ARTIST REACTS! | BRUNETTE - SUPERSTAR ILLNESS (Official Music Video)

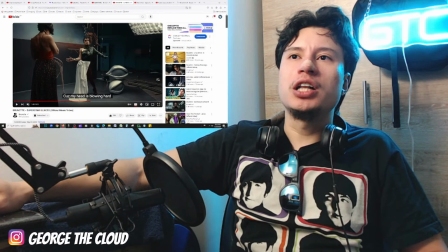(8:42)
Like this shot here, almost reminds me of Salvador Dali, the way everything's like drooping and folds,
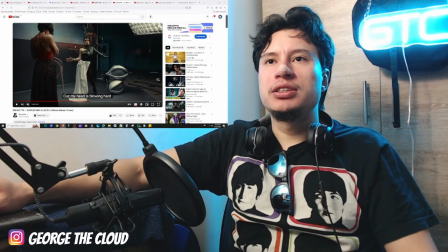(8:51)
and with this background here, like a blue sky with this sort of dark orangey landscape.
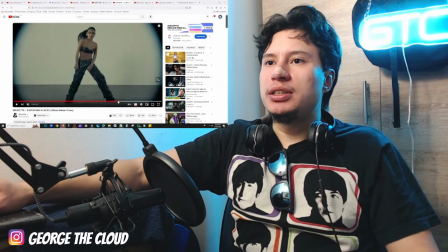(8:58)
I mean, I could go on and on, guys, but essentially there is a lot of style in here,
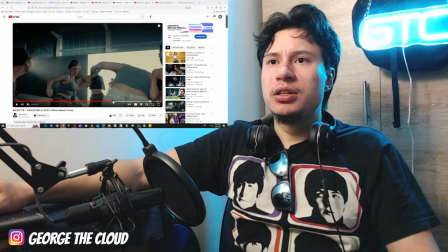(9:05)
personality, definitely
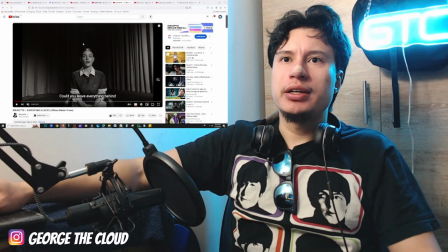(9:10)
switch ups in, I mean, I just by clicking here, the intro with the kind of deep
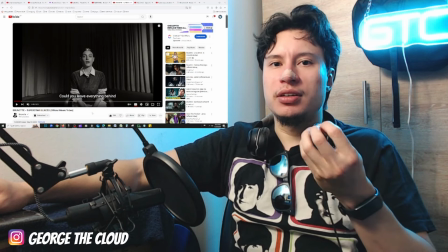(9:18)
psychological thinking that gets you going for the intro.
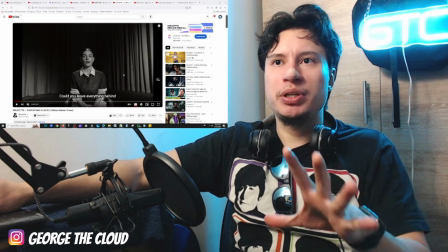(9:24)
And here we have almost like a black and white sepia color that reminds me of,
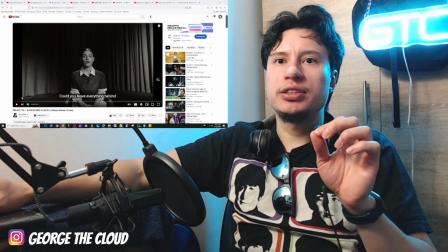(9:31)
we're going back to like the 1940s, and the way she's dressed, everything, right?
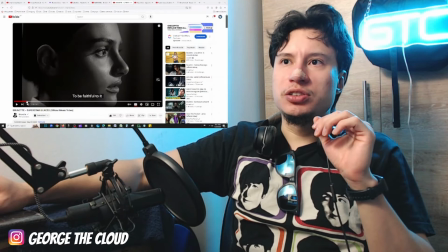(9:36)
The hair slick back. She just, really looks of the time period back in the day.
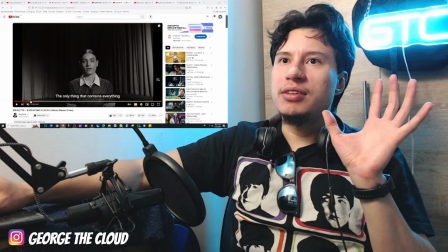(9:46)
Even the pe I think even the people here that they have,
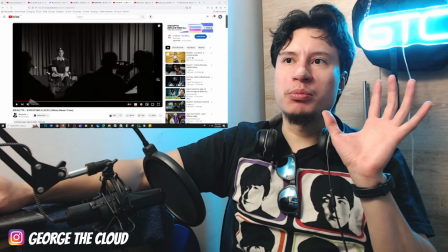(9:50)
right, shooting with this almost looks like an older camera, older glasses, just the curtains.
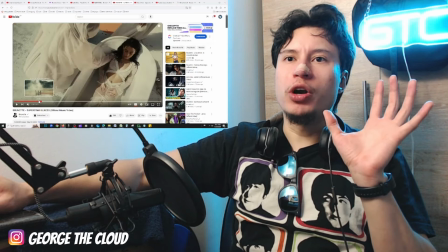(9:58)
But anyway, then we transform into, and also the transitions are on point.
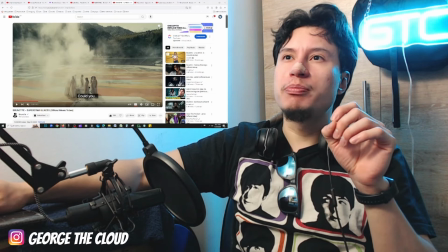(10:06)
What looks to be like an arena. See, there's a lot of mountains here. This is why I'm puzzled. Where could this be? Where could this be? Morocco? I really don't.
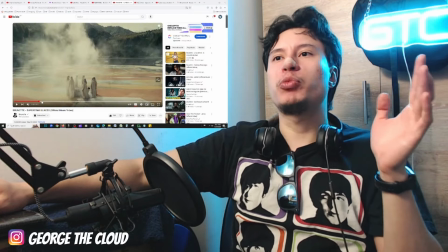(10:19)
I'm curious. I could just look it up right now, and Google will tell me.
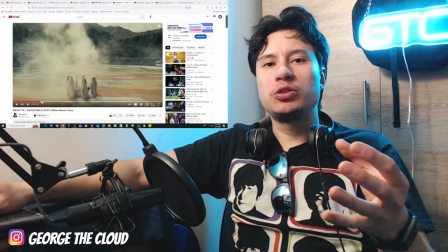(10:24)
But I also like to live with a little bit of mystery in my life.
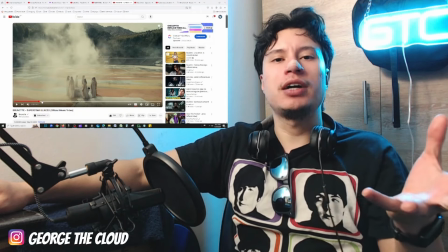(10:28)
So please, in the comments, I will not find out until I read the comments from you guys.
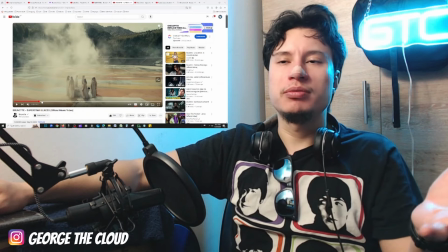(10:33)
So please, somebody tell me. Or else I'm just gonna not know.
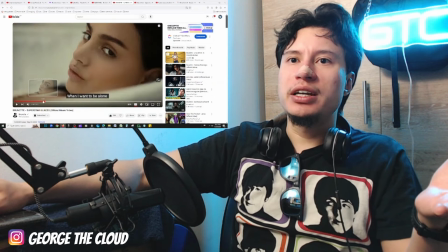(10:38)
But you know, then it goes into this.
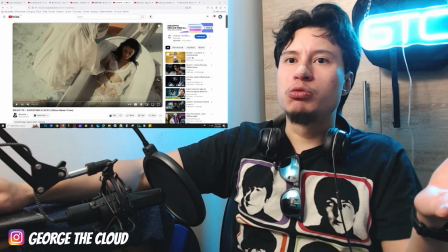(10:41)
They're all wearing kind of white, almost like a ritual going on there, a rebirth, if you will.
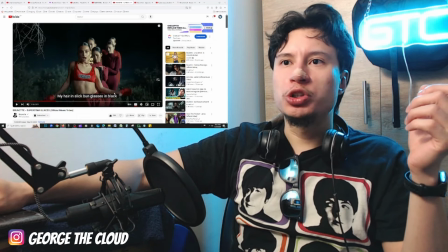(10:50)
Changing the outfits, looking more sporty, like more, you know,
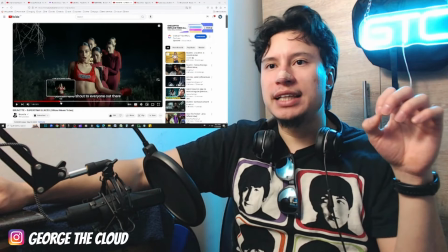(10:54)
relaxed, comfortable for dancing, but it's outside in the middle of a forest.
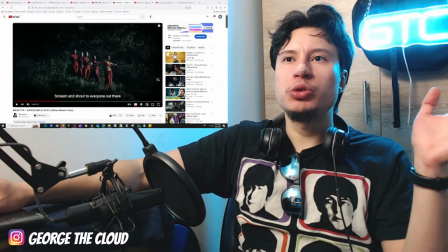(10:59)
You know, almost like I would place, I would switch, you know, in my mind, have these outfits
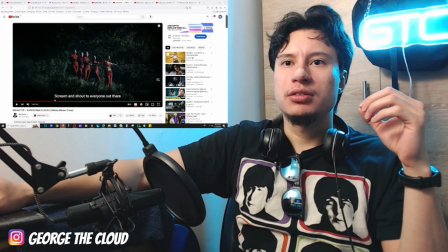(11:07)
here in this environment, if I can get a, if this could work, this will work.
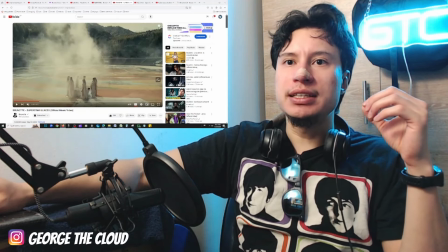(11:15)
Like almost have those outfits here and have these in the forest that look more mysterious.
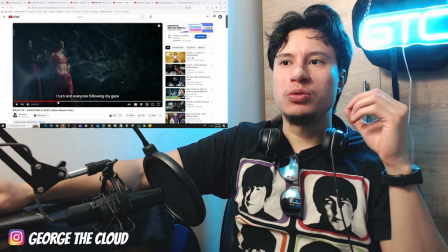(11:22)
I think that would be what, you know, normally what you would see by they kind of switched it around.
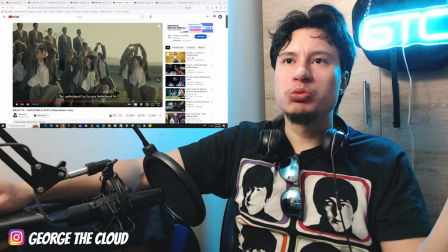(11:29)
And then here, like going back to school, but this is really like outdated and formal kind of wear,
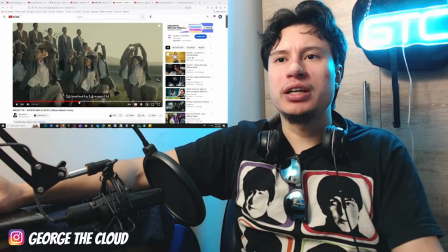(11:38)
all baggy and dark, almost like from World War II, right?
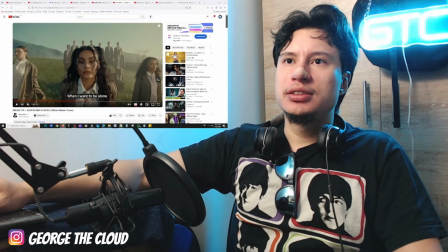(11:44)
And the hair looks different. Her look, very interesting look.
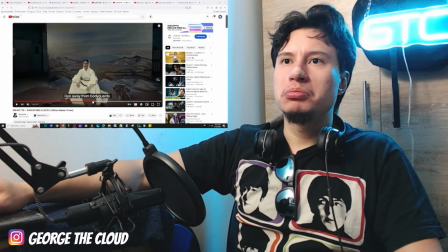(11:50)
Her eyes, her demeanor. Okay, and then here with the, and see how they have.
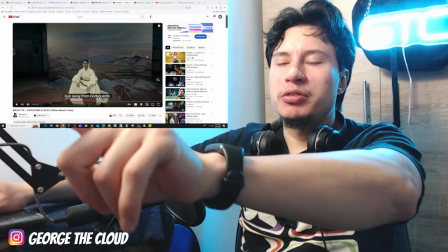(11:58)
So they have this background here, right? The backdrop.
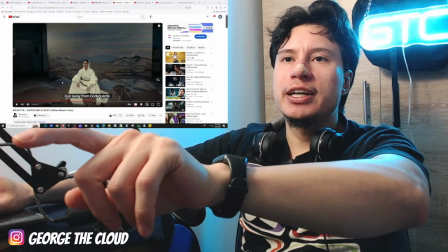(12:02)
But they've added little, like, what do they call those?
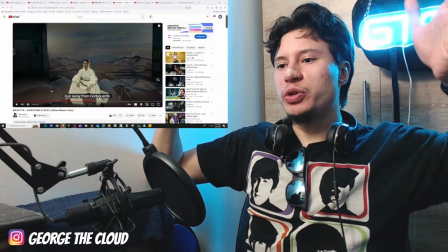(12:08)
You know, almost like when you have this box, when you have something in a, you know,
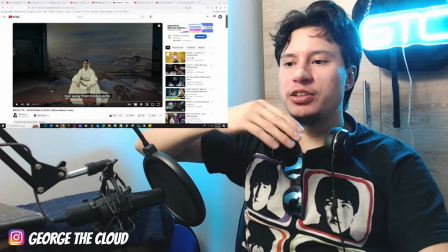(12:14)
a small box, and you put different layers to give it more depth, right?
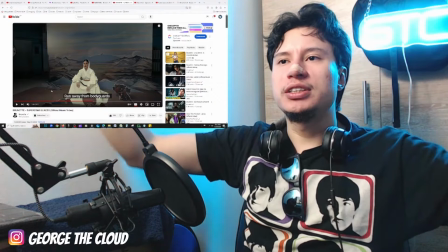(12:19)
But they've, you know, enlarged this and have these silhouettes,
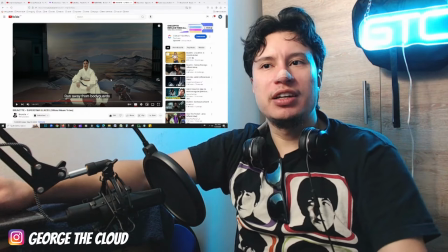(12:24)
these cutouts, giving it more depth than it really is. It's almost like an optical illusion.
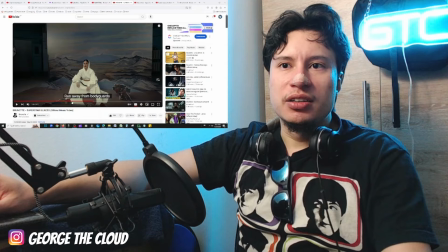(12:32)
It's crazy what that does. Even in the foreground here, in front of her, side by her.
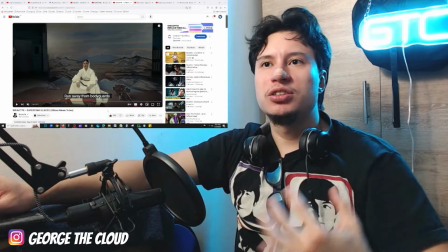(12:39)
So it makes us believe that there's more depth, there's more going on than what there really is.
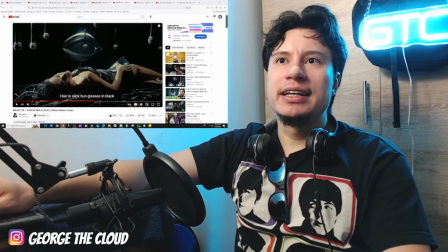(12:47)
So that's really cool. This over here, again, with the eye, I'm gonna say it's an eye.